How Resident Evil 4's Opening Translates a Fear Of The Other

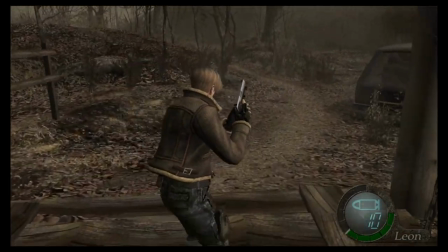Everything about the presentation of the game feels just a little bit off.
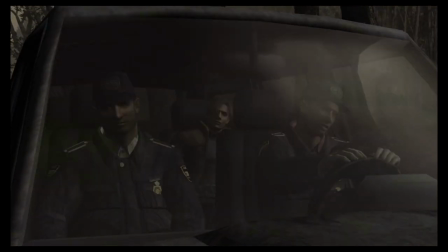And whether that's purposeful or just poor translation, it's still effective in breeding a sense of the other.
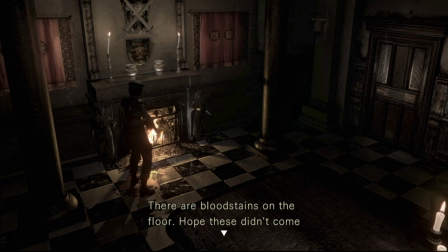That malicious glee that we noticed back in Resident Evil 1 returns with Resident Evil 4.
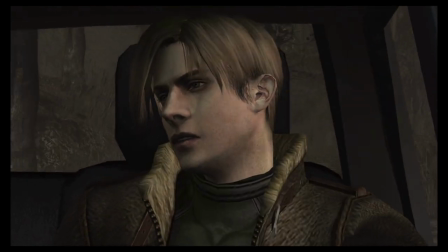Leon chides his escorts, asking them if they expect to sit around a bonfire singing kumbaya together. It's a bullish statement that presents Leon as confident and full of bravado despite his strange surroundings,
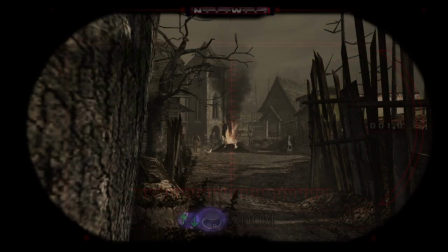but it's also a really tasteless joke which gets its punchline when we reach the bonfire later and find one of the officers burning.
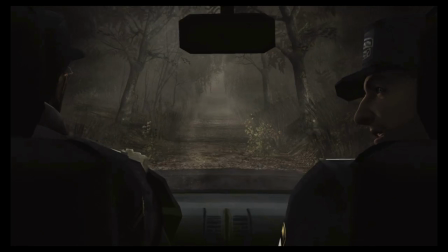Gross. The switch from close-up angles while in the safety of the car to wider,
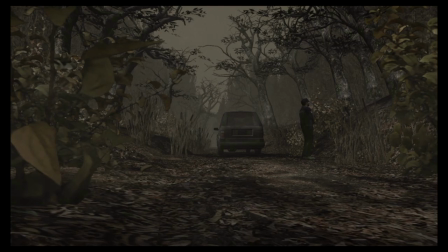more distant shots purposefully draws attention to just how vast the new player space is.
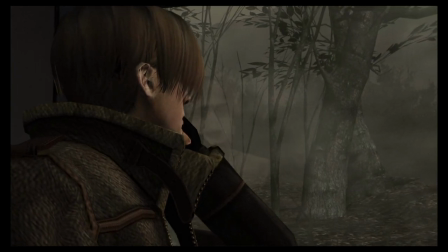There's an emphasis on distant threats, watching us, never far behind, which carries the tone of the first half of the game.
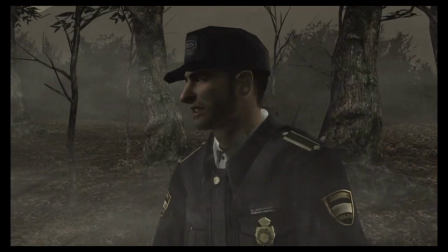The environment itself appears to be alive,
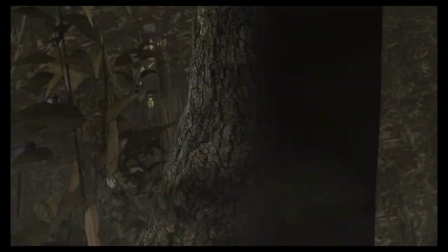reacting to our presence, and that's noted when the officer is having a waz and the temperature suddenly drops, like the woods are purposefully changing.
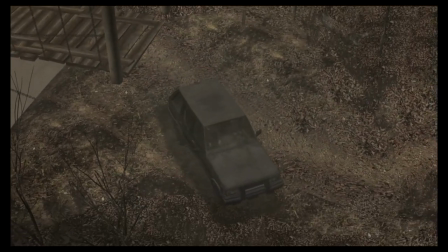Once the car pulls up on the outskirts of the village by minute three,
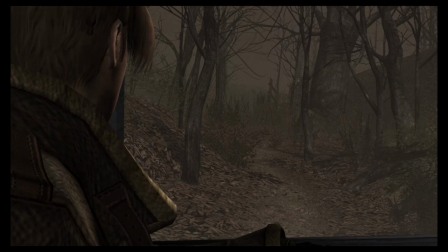the fact that the brash officers are suddenly nervous about what lies ahead sets up the player's expectations for what horrors are in store.
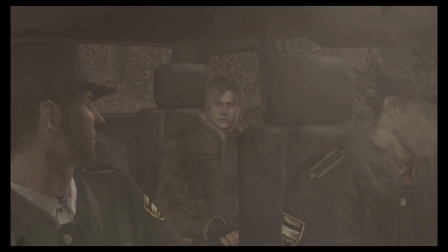Shinji Mikami's fingerprints are all over this introduction, carrying over the ploy of setting off cocky characters who drop to scared victims by kickoff.
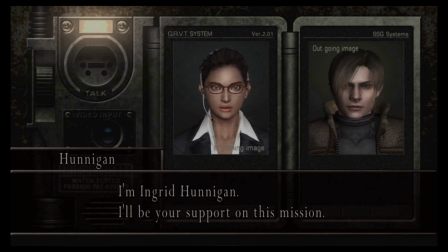Leon, I hope you can hear me. I'm Ingrid Hunnigan. I'll be your support on this mission.
The fact that Ingrid Hunnigan's first note of concern is whether or not Leon can hear her once again reinforces how isolated Leon is.
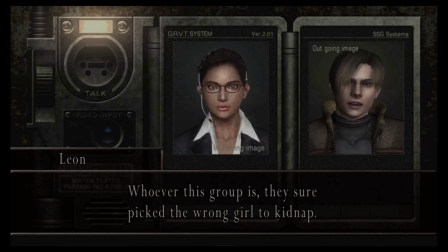He's as far from civilisation as the US government can possibly imagine, to the point where they fear that their communications equipment won't even have signal. The communications device is a really smart tool on the whole. The player begins to rely on it for support as the story progresses.
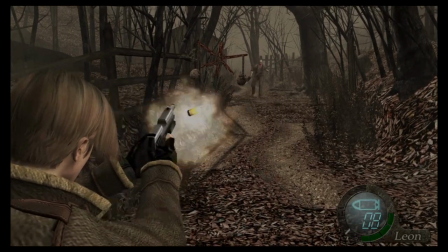Hunnigan is constantly keeping us informed and even uses it at pivotal moments to call him back up for Leon.
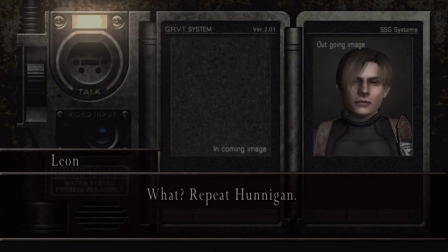But once the player reaches the midpoint, they get to have that safety net ripped out from under them when Ramon Salazar and Lord Sadler both hijack the device, further secluding Leon from friendly faces as the situation grows more dire.
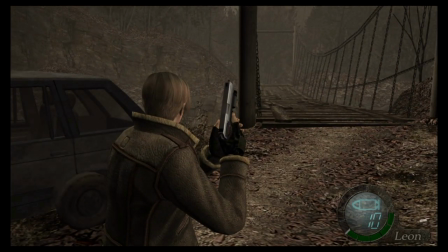There's no music once gameplay is handed to the player, just the environmental sounds of rushing water, the squawk of crows and wind blowing through the trees,
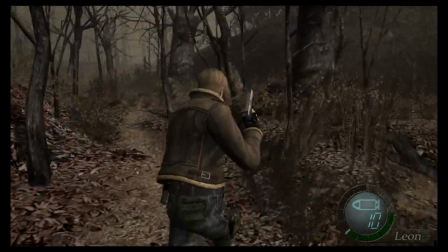maximising the distance that we feel from hustle and bustle and safety.
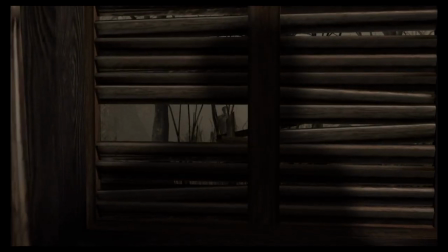Despite the jokes at the beginning, this has so far been a quiet, slow opening, setting the tone of unfamiliarity to the player.
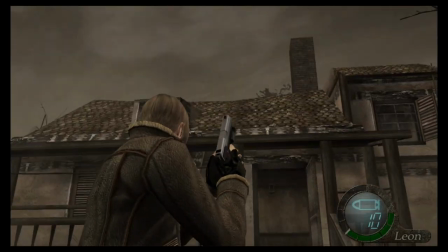Of course, this changes once Leon meets his first ganado.
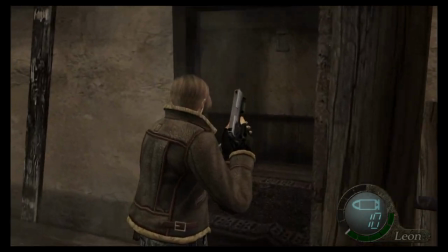The architecture of the cabin is bare and dull, the wallpaper peels, the floor is hollow wood, some of the windows don't even have glass in them,
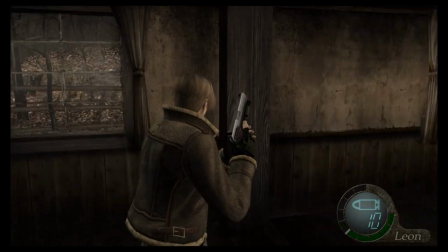all indicating to the player that this is a little society out of time. but the ordinary chore which the Ganado is doing when we first confront him
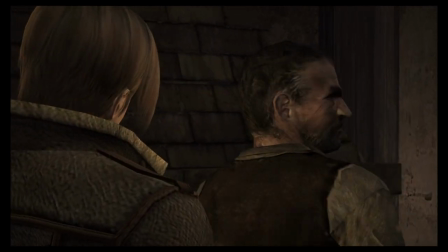lulls us into a false sense of security. He's just stoking the fire, minding his own business.
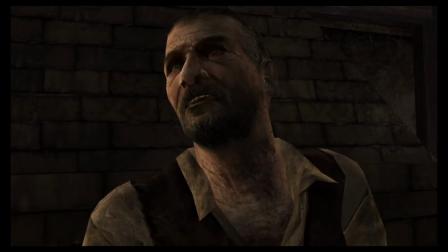His eyes, his complexion, his clothing is all strange, yes, in keeping with the otherness of the setting, but he doesn't seem murdery.
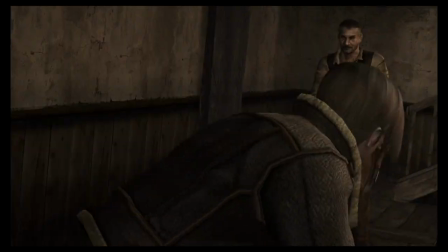Well, we called that wrong.
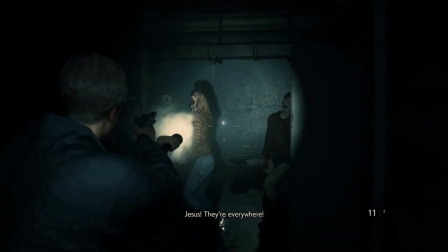The way the first person perspective sways as our enemy staggers towards Leon is similar to how a zombie might move, but we know that our enemy isn't a zombie.
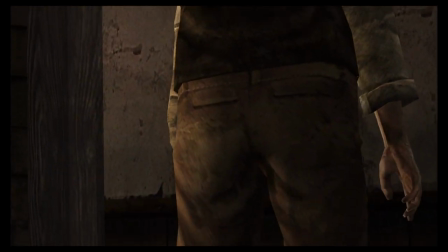He can speak, he has hand-eye coordination, so the weirdness of this attack is what sets our teeth on edge.
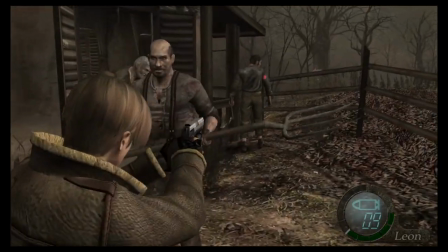But that isn't all, is it? Probably one of the most ingenious design choices of Resident Evil 4 was having the Ganados speak a strange pigeon Spanish.
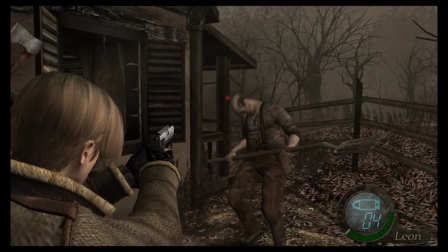If you don't speak Spanish, this language will sound alien to you, confusing, and will throw you off when initially assessing this threat.
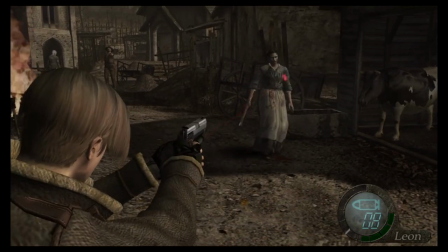But because it's a foreign language, it sounds intelligent, adding a level of menace to our enemies.
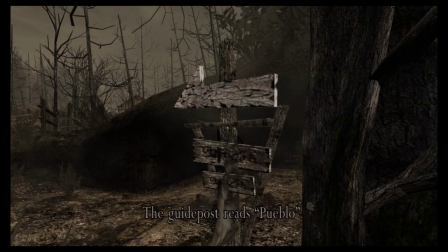The signs dotted around the village also read in Spanish text, meaning our sense of direction isn't helped while we navigate the forestry.